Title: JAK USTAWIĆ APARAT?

Cześć, ja nazywam się Max i witam w programie Tu się kręci, w którym wspólnie uczymy się, jak robić filmy. Dziś poruszymy temat przysłony, migawki i ISO, czyli podstawowych pojęć zarówno w fotografii, jak i w filmie.
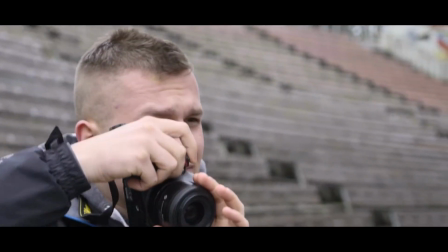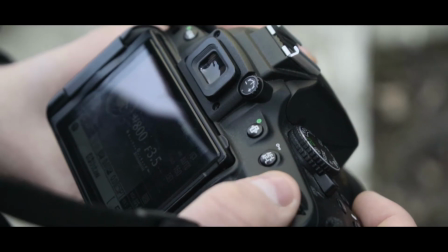Odpowiemy sobie na takie pytania jak czym są, jak działają oraz w jaki sposób je zmieniać, aby osiągnąć zamierzony efekt.
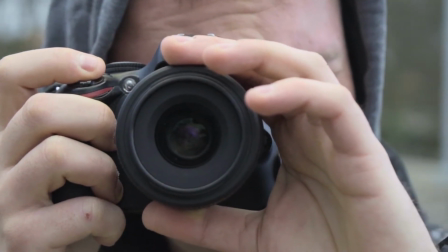0:24 Przysłona to element obiektywu, który odpowiada za ilość światła, która przez ten obiektyw wpada do aparatu.
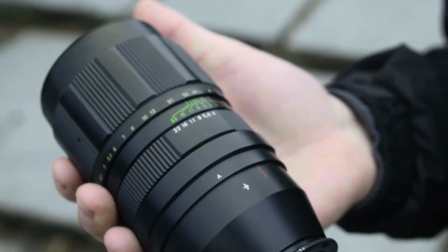0:29 Wyraża się ją za pomocą liczby przysłony, która oznacza, ile światła jest przepuszczane. Wartości te zazwyczaj wahają się od 1,8 do 22.
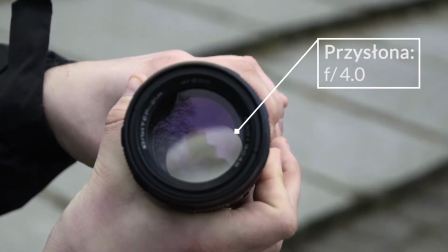0:35 Mniejsza liczba oznacza, że przysłona jest mniejsza, a co za tym idzie, przepuszcza więcej światła, bo mniejszą część obiektywu zakrywa.
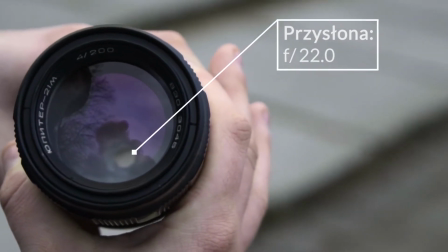0:41 Duża wartość przysłony to natomiast duża bariera dla światła, a co za tym idzie, maleńki otwór, który to światło przepuszcza. A skoro mówimy o przysłonie, to trzeba również poruszyć temat głębi ostrości. Głębia ostrości to termin, który określa, jaka przestrzeń w obrazie jest ostra.
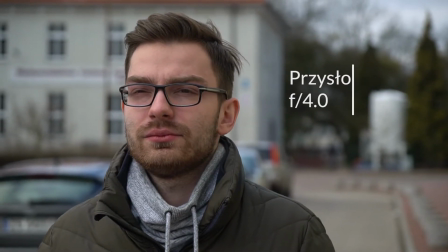0:54 I tutaj rozumowanie jest już dosyć proste. Mała głębia ostrości jest uzyskiwana poprzez małą przysłonę, duża głębia ostrości przez dużą przysłonę. Głębia ostrości zależy głównie od przysłony, ale nie jest to jedyny czynnik.
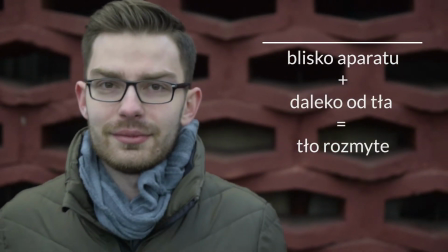1:03 Na głębię ostrości mają również wpływ ogniskowa używanego obiektywu oraz to, w jakiej odległości obiekt, który kręcimy lub fotografujemy, znajduje się od obiektywu i od tła. W jaki sposób stosować przysłonę? To zależy od tego, jaki efekt chcemy uzyskać.
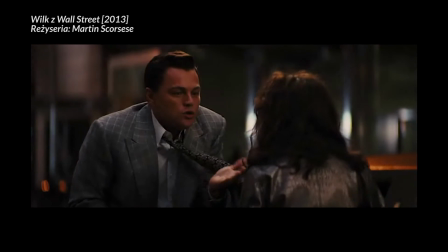1:16 Jeżeli chcemy nagrać na przykład dialog, to może nam zależeć na tym, żeby postacie, które rozmawiają, wyodrębnić w jakiś sposób z otoczenia.
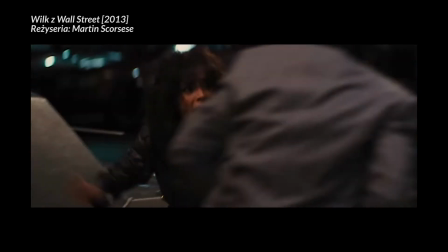1:24 Wtedy ustawiamy przysłonę na niską wartość, dzięki czemu mamy niską głębię ostrości i dzięki temu widz,
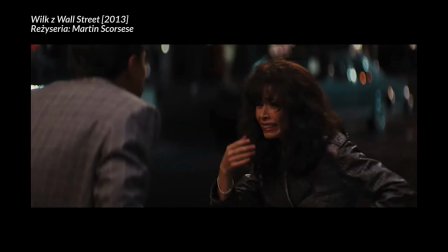1:29 który ogląda dany film, dane wideo, wyraźnie widzi, że to na tych obiektach, które są ostre, mamy się skupić. Z kolei w sytuacji, w której nagrywamy na przykład tłum ludzi, zależy nam na tym, żeby wszyscy w kadrze byli ostrzy,
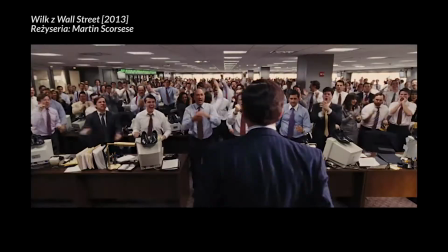1:41 wtedy ustawiamy przysłonę na wysoką wartość, żeby głębia ostrości była też wysoka. Przejdziemy teraz do drugiego elementu aparatu, jakim jest migawka. Jej prędkość wyznacza, jak długo nasza matryca w aparacie jest wystawiona na światło. Tak dla jasności jeszcze dodam, że zamiast pojęcia migawka stosuję również takie pojęcia jak prędkość migawki, czas migawki czy czas naświetlania. Prędkość migawki wyrażona jest najczęściej w ułamkowych częściach sekundy, jak na przykład 1/50, 1/100 czy nawet 1/1000, aczkolwiek migawka może też osiągać wartości rzędu sekund, minut, godzin, a nawet miesięcy. Im większa wartość w mianowniku migawki, tym migawka będzie krócej otwarta, a więc więcej światła potrzeba do prawidłowej ekspozycji danej sceny.
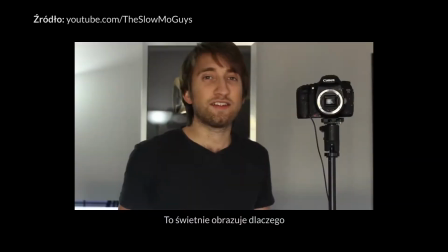2:16 Świetnie widać zasadę działania migawki w filmach slow-mo guys, w których możecie zobaczyć, jak działa.
This is also a great visual representation of why you need so much light for a high shutter speed shot.
Dla filmu kluczowe jest to, w jaki sposób prędkość migawki ma wpływ na rozmycie ruchu. Jako że film to de facto zbiór szybko odtwarzanych obrazów, pozwolę sobie to zilustrować kilkoma przykładowymi zdjęciami.
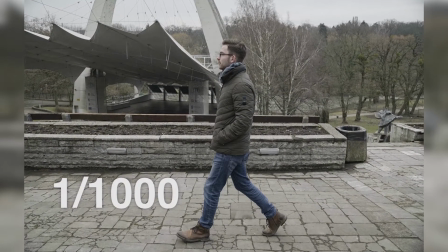2:35 Tak wyglądają zdjęcia wykonane z bardzo szybką migawką, rzędu 1/1000. I jak widzicie, obiekt na zdjęciu jest jakby zamrożony w czasie, bardzo ostry.
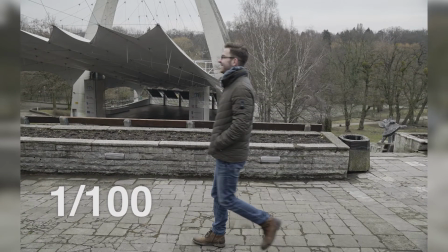2:43 A teraz spójrzcie na te zdjęcie tej samej sytuacji, ale już z migawką 1/100. A tak to wygląda dla sytuacji, gdy ustawimy migawkę na 1/30.
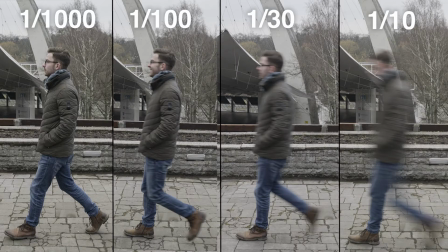2:50 Obiekt jest wyraźnie bardziej rozmyty. Okej, więc jaką migawkę ustawić dla filmu? Tutaj obowiązuje zasada 180 stopni, a więc ustawiamy migawkę na wartość odwrotną dla klatkarzy, które nagrywamy. Co to oznacza? To oznacza, że w sytuacji, kiedy nagrywamy na przykład w 30 klatkach na sekundę, nasza migawka powinna wynosić 1/60. Gdy nagrywamy w 60, powinna wynosić 1/120 i tak dalej, i tak dalej. Zasadę tę możemy łamać, kiedy chcemy osiągnąć jakiś zamierzony efekt oczywiście. Powiedzmy na przykład, że macie film, w którym główny bohater bierze narkotyki i wziął jakieś narkotyki, które go bardzo pobudzają, a więc cały świat w jego oczach jest ostry.
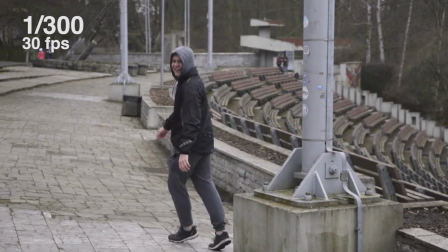3:27 I chcemy to w jakiś sposób oddać, żeby widz poczuł to, jak ten nasz główny bohater się czuje. W takiej sytuacji powinniśmy przyspieszyć migawkę, żeby każda klatka naszego obrazu była bardziej ostra, dzięki czemu uzyskamy inny efekt,
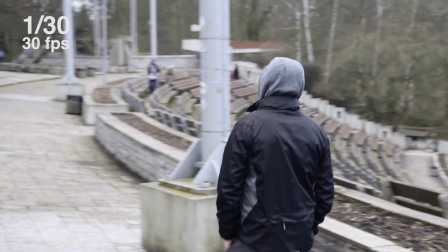3:40 niż w momencie, gdybyśmy chcieli na przykład tego bohatera poddać wpływowi środków, które go odurzą w inny sposób i sprawią,
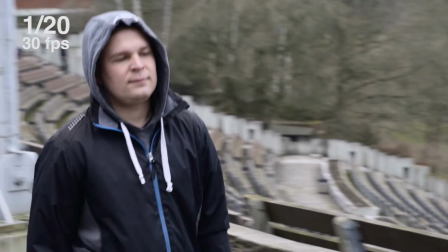3:47 że będzie bardziej zrelaksowany.